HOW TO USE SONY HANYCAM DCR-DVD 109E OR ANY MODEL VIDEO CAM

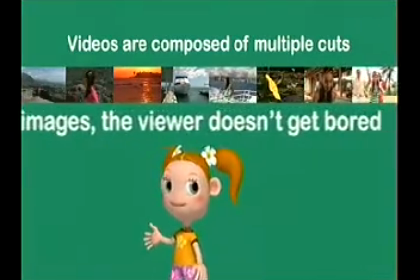526s
And if each cut tells a different tale, there is variety in the images And the viewer doesn't get bored Basically,
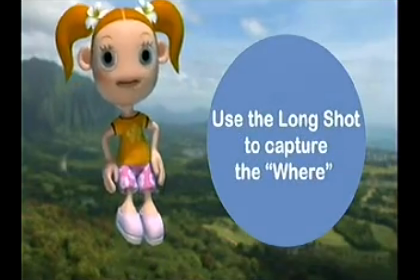536s
long shots are a great way to understand the situation of the scene And a good way to tell the where of the shot
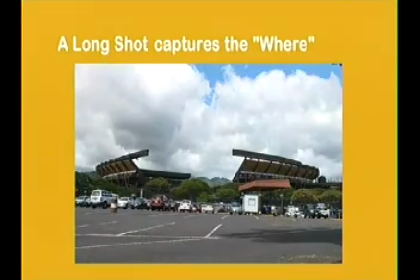544s
We use the long shot to capture certain scenery and buildings Capturing tourist signs
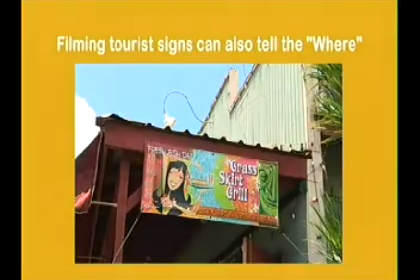549s
at tourist locations are also a good way of showing where Yes, I see,
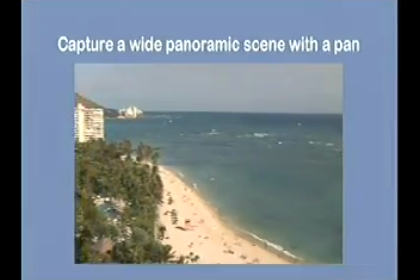555s
that's right When you have a beautiful wide panoramic view,
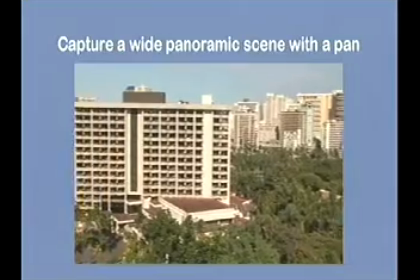560s
do the following to capture it. Move the camera horizontally in a slow, steady movement.
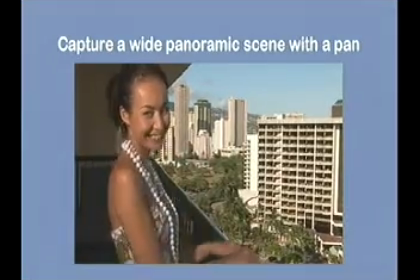567s
This technique is called panning, and finally your girlfriend appears in the frame.
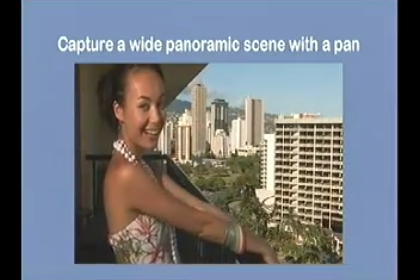572s
That looks very good. With panning, you can get the where and who in one shot.
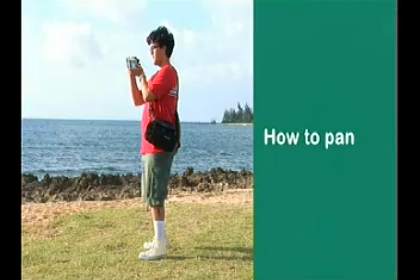580s
Here's a tip for when you want to pan. First, face the direction you wish to finish panning on. And twist your body. Right!
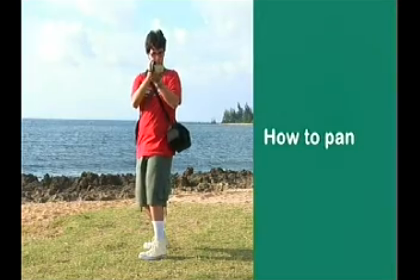592s
Stabilize the camera, start recording, and twist slowly back. When you're panning, you want to make sure to pan slowly and get the beginning and the ending.
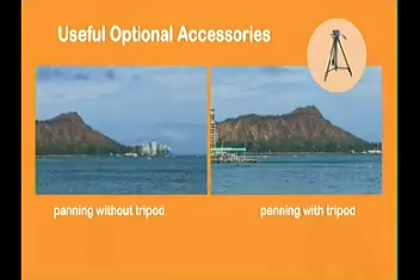605s
Ta-da! This is a tripod! You can take stabilized images with this piece of equipment.
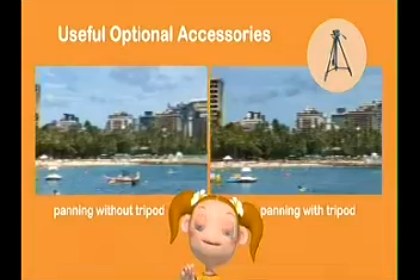612s
You can even pan smoothly. It's very useful.
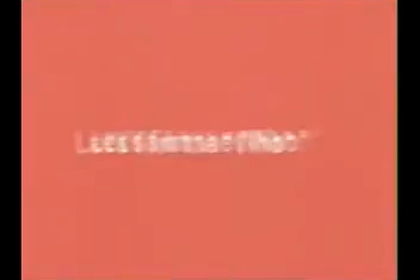Next, let's try to shoot footage focusing on the who. The close-up shots that our friend has been taking makes it easy to identify the who. Let's talk about the zoom button that is on many of your video cameras. The zoom button controls the field of view.
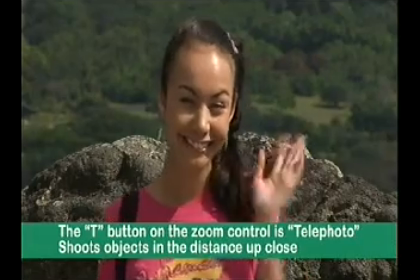643s
T stands for telephoto and allows you to record subjects
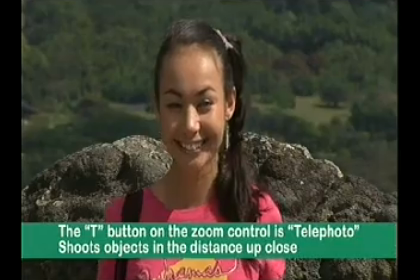648s
in the distance up close W stands for
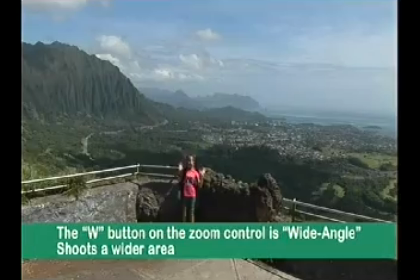652s
wide angle and allows you to film a wider area I knew that So how come if you move towards T, the appearance of shaking gets amplified? Huh?
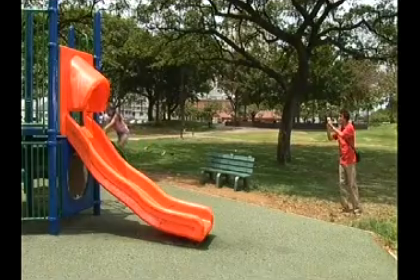665s
Watch this Here we have a father filming his daughter in a park It's a pretty common scene, yes? And the child is actively moving around This is the father's footage
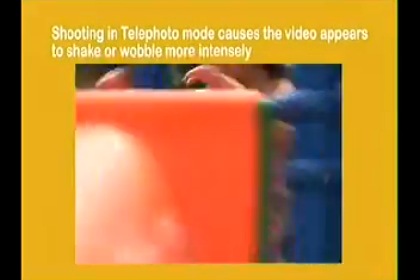680s
In this case, the father was filming from a distance using the telephoto mode And as we said earlier,
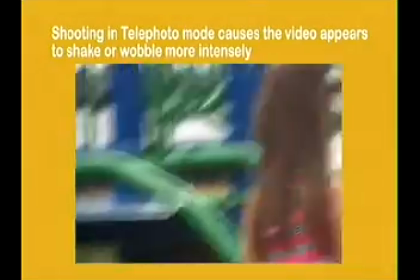687s
shooting in telephoto mode causes the appearance of the image to wobble How about this then?
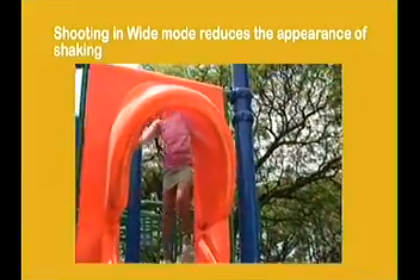695s
There's not as much wobbling this time Right. That's because this time we used wide-angle mode from close-up.
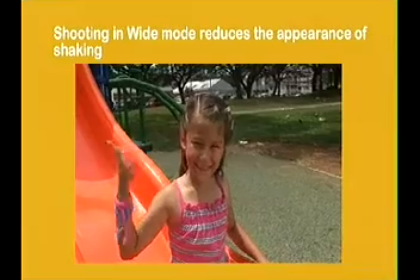703s
It's tempting to get a close-up shot using the telephoto mode, but if you stand close, you can clearly see the expression.
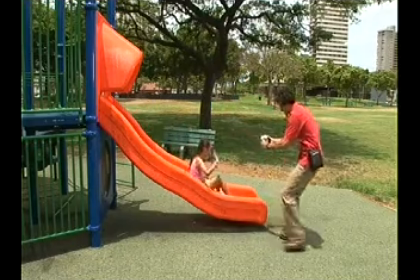710s
Even while walking, there's not that much wobbling happening. I see.
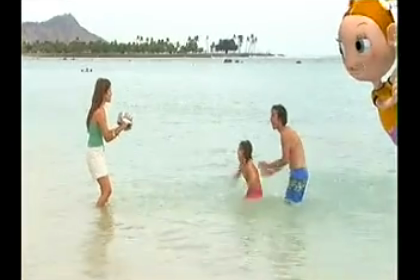720s
Even at a beach like this, there is a piece of equipment that can allow you to get close to the child while filming.
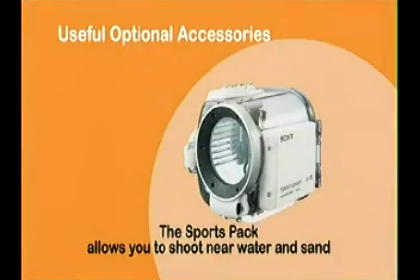729s
Introducing the sports pack. It protects the camera against water and sand.
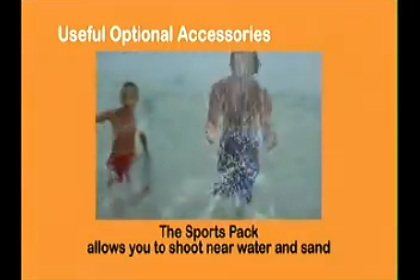733s
You can get up close and personal with your subject, even at a beach. This will give the sensation of being close with your subject.
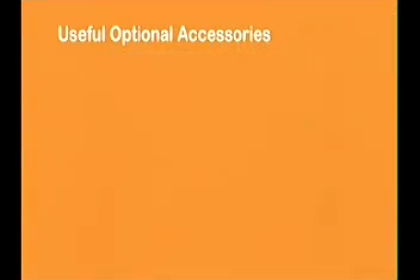742s
You can even film some underwater scenes. There are many more fun ways you can use it.
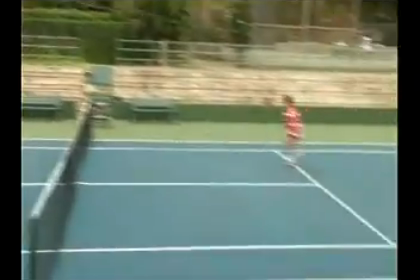751s
This is a scene where we filmed a tennis game. However, the camera has to chase the action and it makes the viewers dizzy.
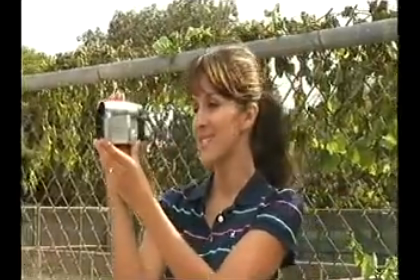760s
There is a fence behind her, so she can't back up any further.
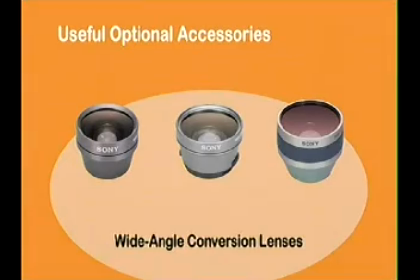765s
In situations like this, here, the wide-angle conversion lens.
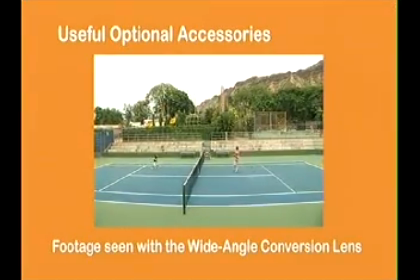773s
By using the wide-angle conversion lens, you can shoot a wide area even if you can't back up.
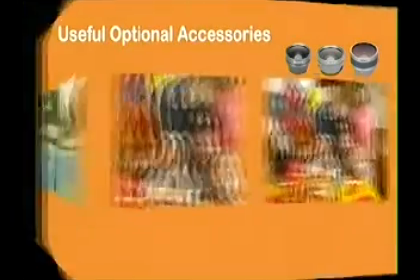779s
The angle becomes wider, so it's much easier to shoot children and other scenes from up close.
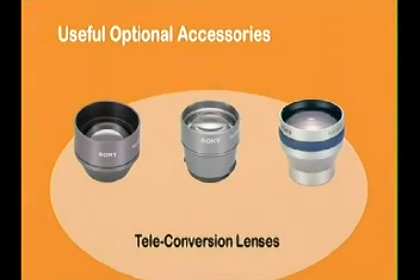789s
And if you use this teleconversion lens, you can get better close-up shots when you can't get close to your subjects
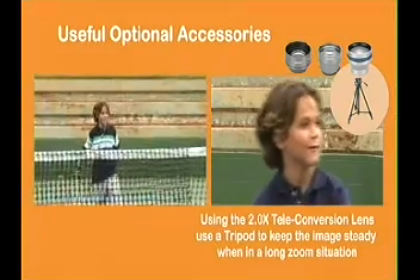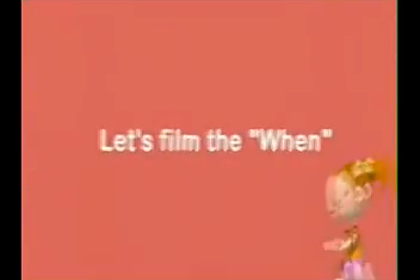Now for the when For example, how can we show seasons? It would give the viewer an idea about what time of year it is And also, it would give the video a distinct look For example,
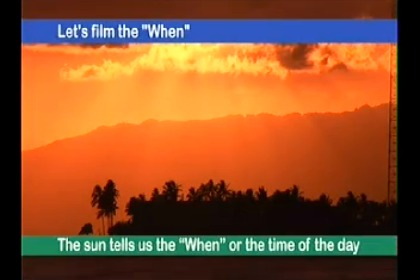824s
during the late afternoon, you can shoot beautiful sunset scenes If you use the sun effectively,
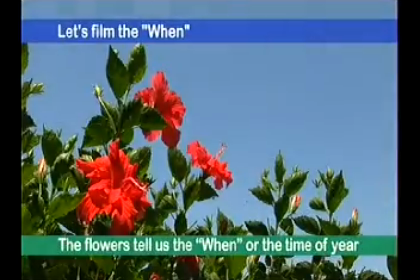830s
you can get beautiful shots that tell the time. To convey the season, filming bright flowers is good too. I see. So like you said, I shoot not only people, but the when and where as well. If the viewer can tell these elements, it becomes an exciting viewing experience. I think you're starting to get it.
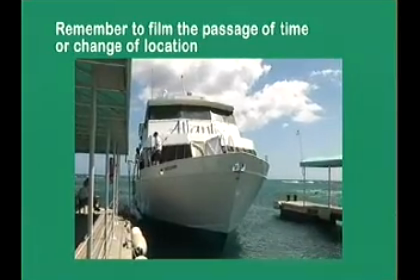853s
If you insert cuts like this, viewers can tell that time has passed by between cuts However,
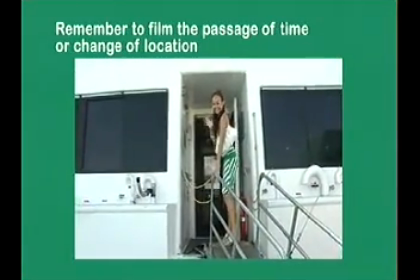860s
if you leave these transitional cuts out of your video You only see that you're playing on the beach Then
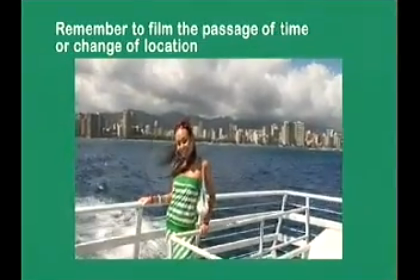866s
suddenly you're eating Followed by more footage of eating And it becomes confusing to the viewer as to
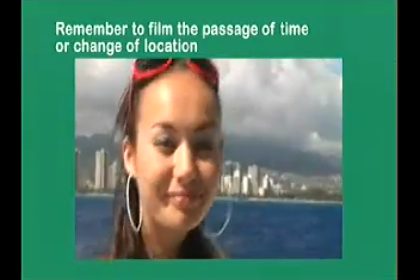872s
what's going on For example, when you're at a place like this I filmed the sign Right Yep, there you go.
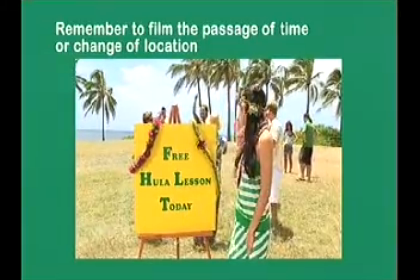883s
If she stands next to the sign, you can tell the who of the shot and, for example, if she says something like, I found a place that teaches hula dancing.
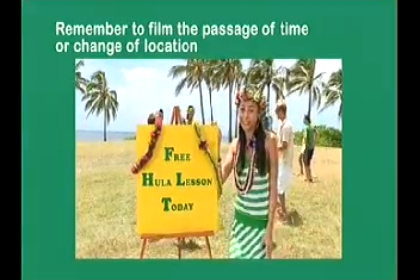893s I'm going to go and try it out. I'm not sure if I can dance well, but it looks like fun.
If she says something like that, you can tell a lot about the scene and the viewers want to know what's happening next. Speaking to the camera is a good way of building anticipation. And speaking of telling the passage of time...
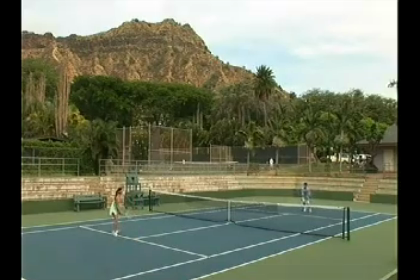916s
In this example, it's important to shoot the scoreboard once in a while.
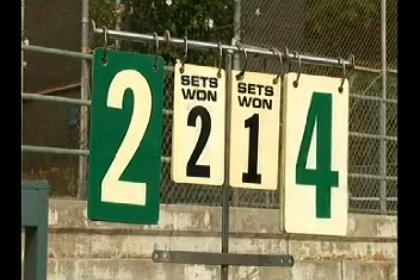920s
The viewer can tell the status of the game, and it makes watching the game more interesting.
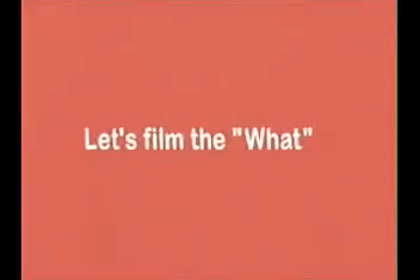OK, let's talk about the what of our video and film some hula dancing. Er...
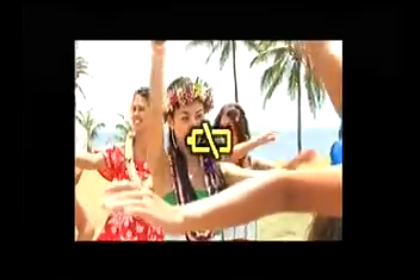939s
What happened? Oh no, I'm out of power And I forgot my spare battery too No!
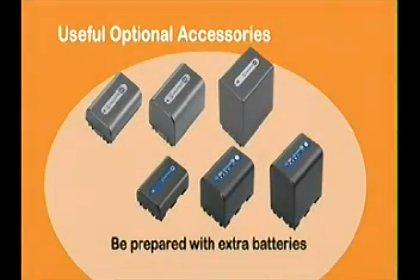950s
Here you go,
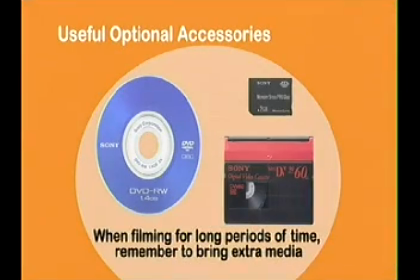951s
a spare battery When you're filming for long hours It's always safer to bring a spare battery And some spare media Also,
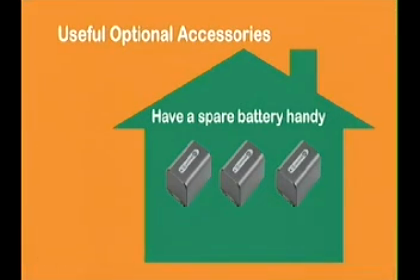960s
if you have a spare battery at home When you're rushing on your way out the door You'll always have a fully charged battery
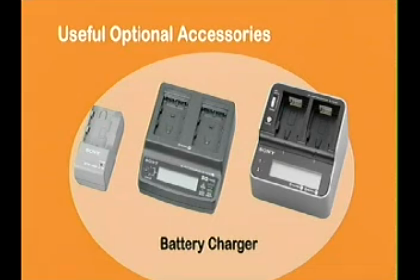969s
Finally, the charger on the camera itself takes a pretty long time If you're on the run, it's useful to have a rapid charger handy Now you're ready to start filming again OK
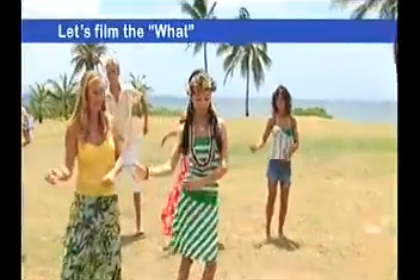984s
For example, after your girlfriend said that she was going to dance and you didn't film her dancing,
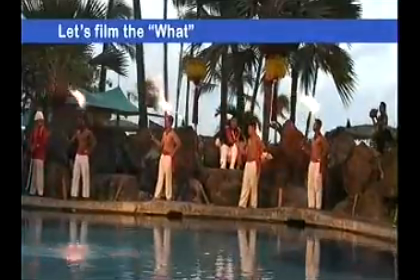991s
the viewers will feel cheated Like you see, it's important to film what you did, what you saw,
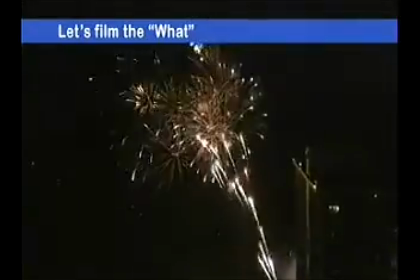998s
what you rode, what you ate, etc. So there's a technique that allows you to shoot the who and where along with the when and what all in one cut. Remember the long shot and close-up shots we were talking about earlier? There is a technique that allows you to film the two in one shot. And that technique is called the zoom.